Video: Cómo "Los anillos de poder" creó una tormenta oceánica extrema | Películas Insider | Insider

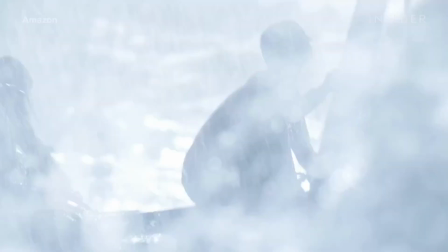490s
Todo lo que toque al actor, que haga que el cabello se mueva o algo así, siempre es mejor hacerlo de manera práctica.
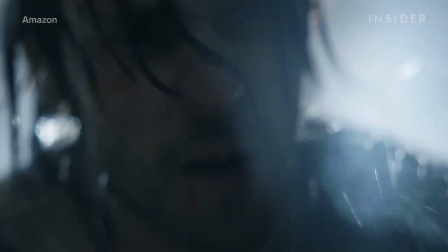497s
Así que la lluvia, el viento y todo lo que tocó a los personajes en escena era real.
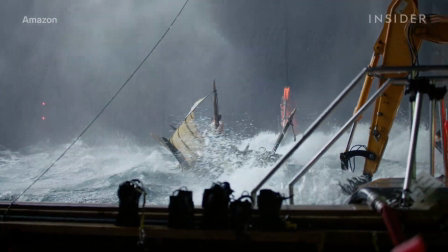502s
Y debía verse realmente muy poderoso. Para hacer el viento usamos motores de auto V8 montados en ventiladores especialmente diseñados,
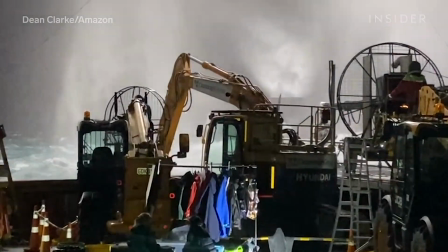510s
con palas de entre 2,5 y 3 metros de ancho que generaban un gran volumen de viento en el momento justo.
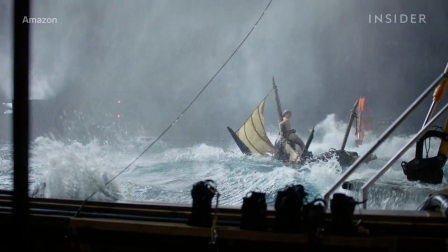516s
Y usamos 3 de esos al mismo tiempo. Para hacer lluvias torrenciales, el equipo podría haber usado aspersores grandes o estructuras de barras de lluvia,
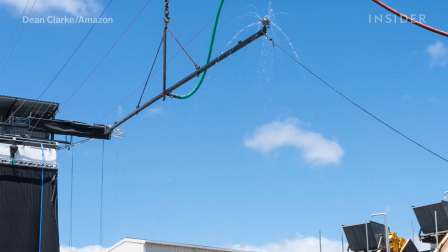525s
pero utilizó un método de extinción de incendios bombeando agua a través del brazo de una grúa hacia las boquillas giratorias del tanque.
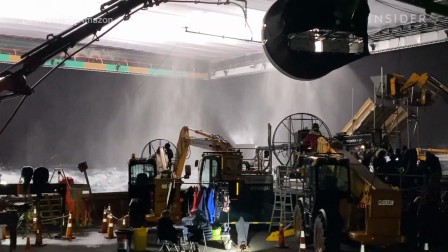532s
Esto brindó una cobertura de 360 grados y un movimiento más variable.
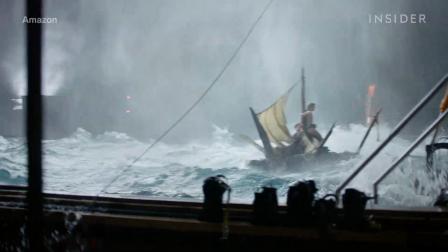536s
Eso se activó sobre el set de filmación, más que nada en dirección al viento,
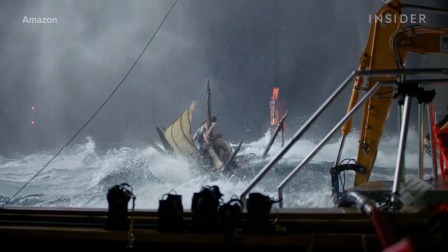541s
para que cuando tocara a los actores, el viento se llevara al agua y pasara por encima de la balsa.
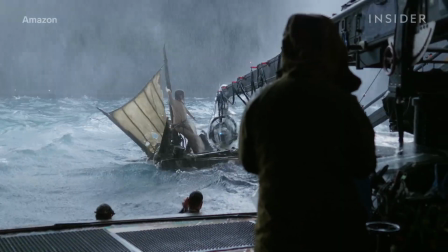546s
La lluvia fue captada por la cámara gracias a la iluminación controlada que retroiluminó las gotas de agua,
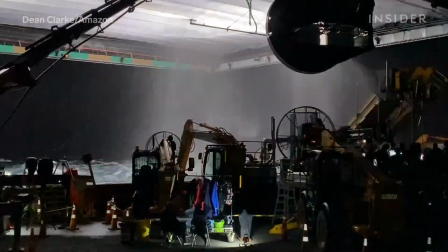551s
y también ayudó a que los destellos de los relámpagos se vieran imponentes en pantalla.
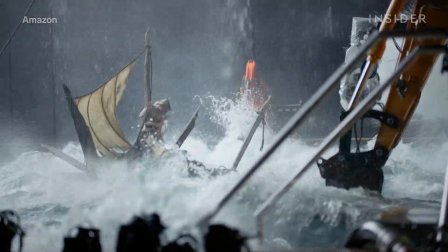555s
Esos fueron efectos pirotécnicos activados con un sistema de disparo remoto, lo cual justificaba que el techo fuese retráctil.
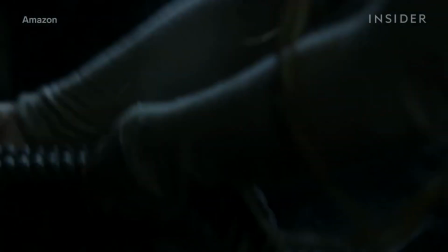563s
Al hacer relámpagos, estos iluminan tan ampliamente que debes asegurarte de que la luz esté contenida y sea direccionada hacia abajo en el set. Así fue como obtuvimos la mayor fuerza para nuestro rayo.
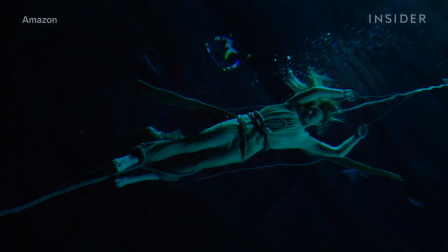574s
Como se hicieron tantas cosas de forma práctica en los anillos de poder, el equipo de efectos visuales se concentró en detalles,
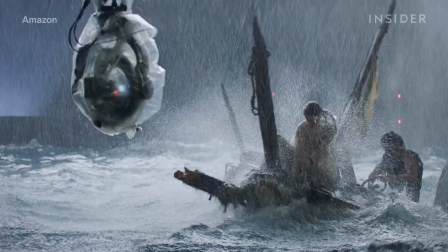580s
como agregar estos rayos, borrar las cámaras y equipos reflejados en la superficie del agua,
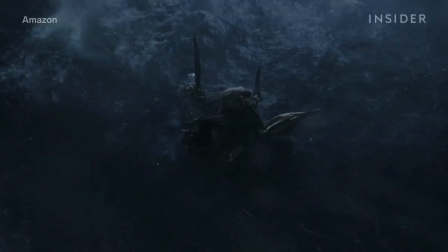585s
y hacer que el agua real y la digital se entrelazaran a la perfección.
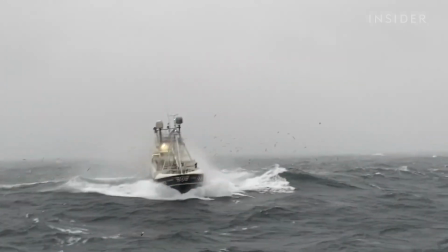588s
El hecho de que las tormentas sean caóticas por naturaleza contribuye en gran medida a unir todos los efectos, desde las olas hasta el viento y la lluvia.
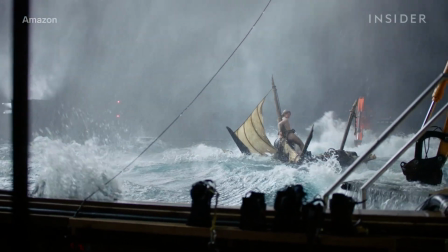597s
Lo bueno de una tormenta en el mar es que este se pica mucho, el viento sopla, y muchas cosas suceden en múltiples direcciones, lo cual quizás simplifique nuestro trabajo.
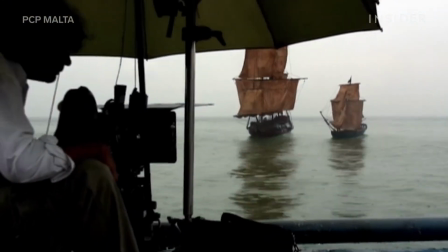607s
Crear estas tormentas parece una tarea caótica. Pero en realidad es algo muy meticuloso y coreografiado. Es como una canción, porque tienes que repetir los mismos patrones una y otra vez.